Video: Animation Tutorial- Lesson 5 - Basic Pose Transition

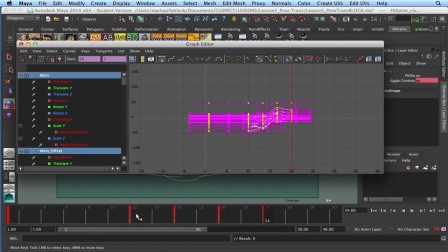by going in and hitting spline, but I don't necessarily work on the whole thing at once.
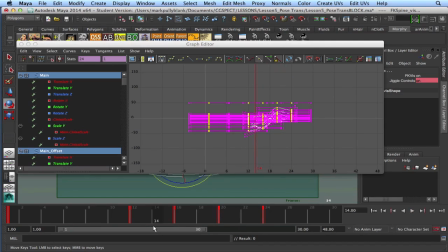Often when we spline it, if our animation is quite complicated, when we spline it, there's some surprises. Now, I like to jump back and forth between splining and steps as I work on more complicated assignments, just so I can sort of lessen those surprises. But for now, it's pretty straightforward, and we can go ahead and spline it.
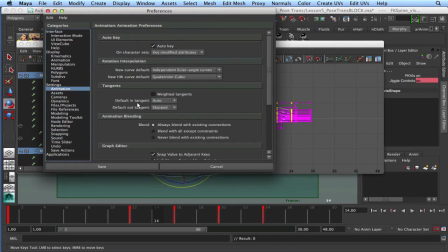I also want to go into our preferences, back to our animation preferences, and set our default out tangent to auto.
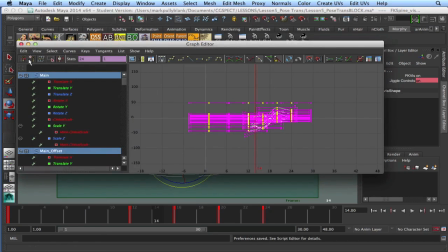So in always stays on auto, default out, auto. So now what do we have here? If we spline it, we got something that looks like this.
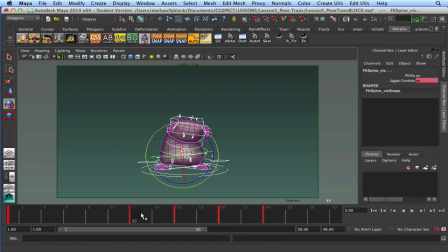Not bad. Pretty straightforward because we worked on our poses, and our poses are working together in concert, and they're working quite well. One of the problems we're having is that everything is starting and stopping at the same time. So that's one of the things we have to look at.
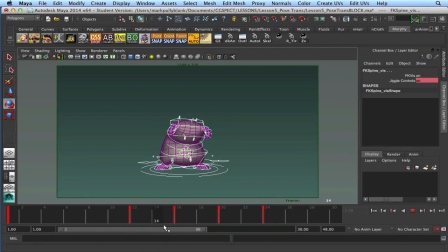We also want to look at how we're getting between these poses. All right, that's another thing we want to look at. So we might need to offset some keys. We might need to push our timing a little bit. We can see that if we, with everything selected,
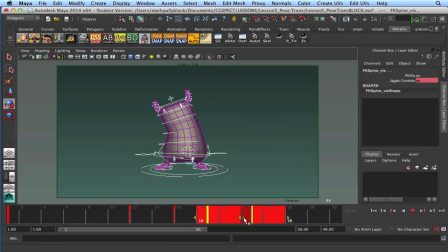if I grab these last two keys and just shift it, let's say that we shift it 2 frames, so it's a long anticipation and then a quick reaction. How does that look? It's kind of a big bump. And sometimes it's good to just play blast it, of course.
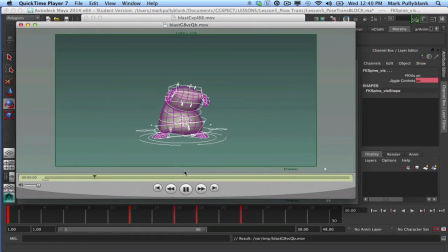So you can see how that moves. It's pretty fast.
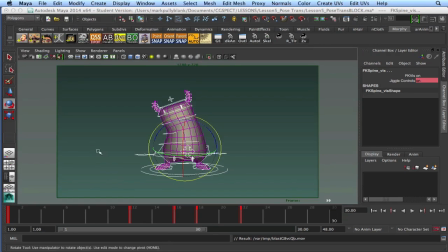But we can work through that. For now, I'm going to keep it on 4s where we had it, just by undoing that. And I'm just going to look at these first pose transitions. Now, one of the first things I want to deal with is the fact that between frame 1 and 12, there's no motion at all.
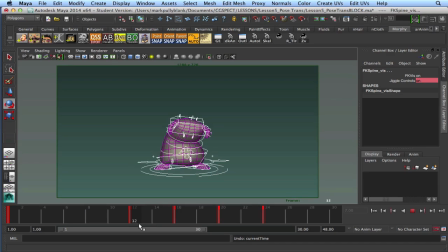And I don't necessarily like to have no motion at all, especially in Maya. It's so dead that there's nothing in nature that's that dead. So here's a couple of tricks that I use to give myself a little bit of motion in the beginning, but not enough motion that it's going to be distracting, because I want essentially this pose. I just don't want it frozen.
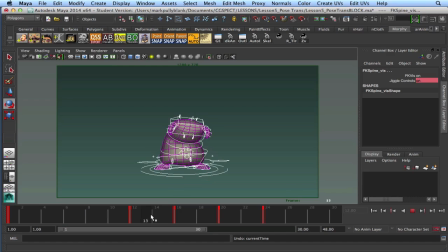So I know that I have these, 1, 2, 3 poses in the middle here that aren't keyed yet, but they're poses that they have a little bit of motion, but I think that's a little bit too much motion.
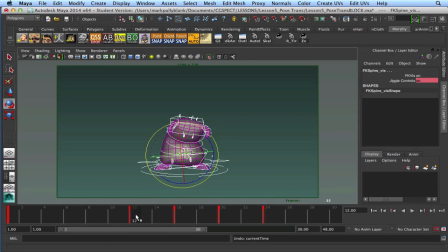So here's what I'm going to do. I'm going to grab my frame 12, which is a copy of frame 1, and I'm going to drag it back, I don't know, let's just say to frame 6. So now if I look at the difference between 6 and 7, there's a little bit of motion
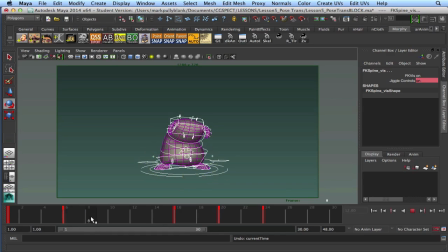there. I like that. But now if I go to 12, we can see that's a different pose. But what if I just go to 8 and set a key there, again with everything selected, and then I drag that key to frame 12, and I'll delete the original frame 12, which is now on frame 6. Now when I drag my slider, you can see there's a wee bit of movement there.
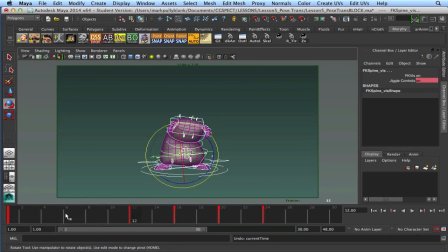Now let me do that again, because that's sometimes confusing. So both of these frames are exactly the same. This frame, 1 frame later than frame 12, has a little bit of movement. Too much movement to be my frame 12.
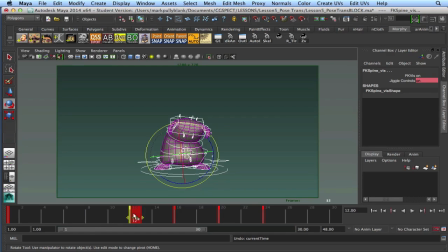All I want is my frame 12 to be a little bit different than frame 1. So I take my frame 12, I make a bigger distance between 12 and 16. So now if I go 2 frames in, I got a little tiny bit of movement there.
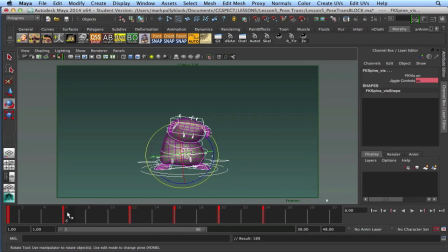I can set a key, and that will become my new frame 12, and my old frame 12, which is frame 6, goes away. So now when I play this, you can see there's a slight bit of movement there, and it doesn't feel all locked up.
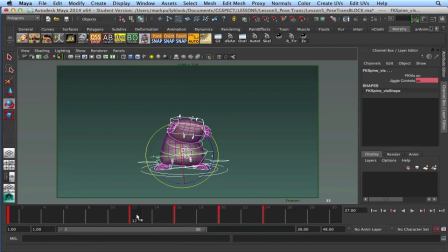All right, now let's look at my transition between 12 and 16. And often in these situations, if I had a bunch of keys and this was a very long piece of animation, I would drag my time slider in like this.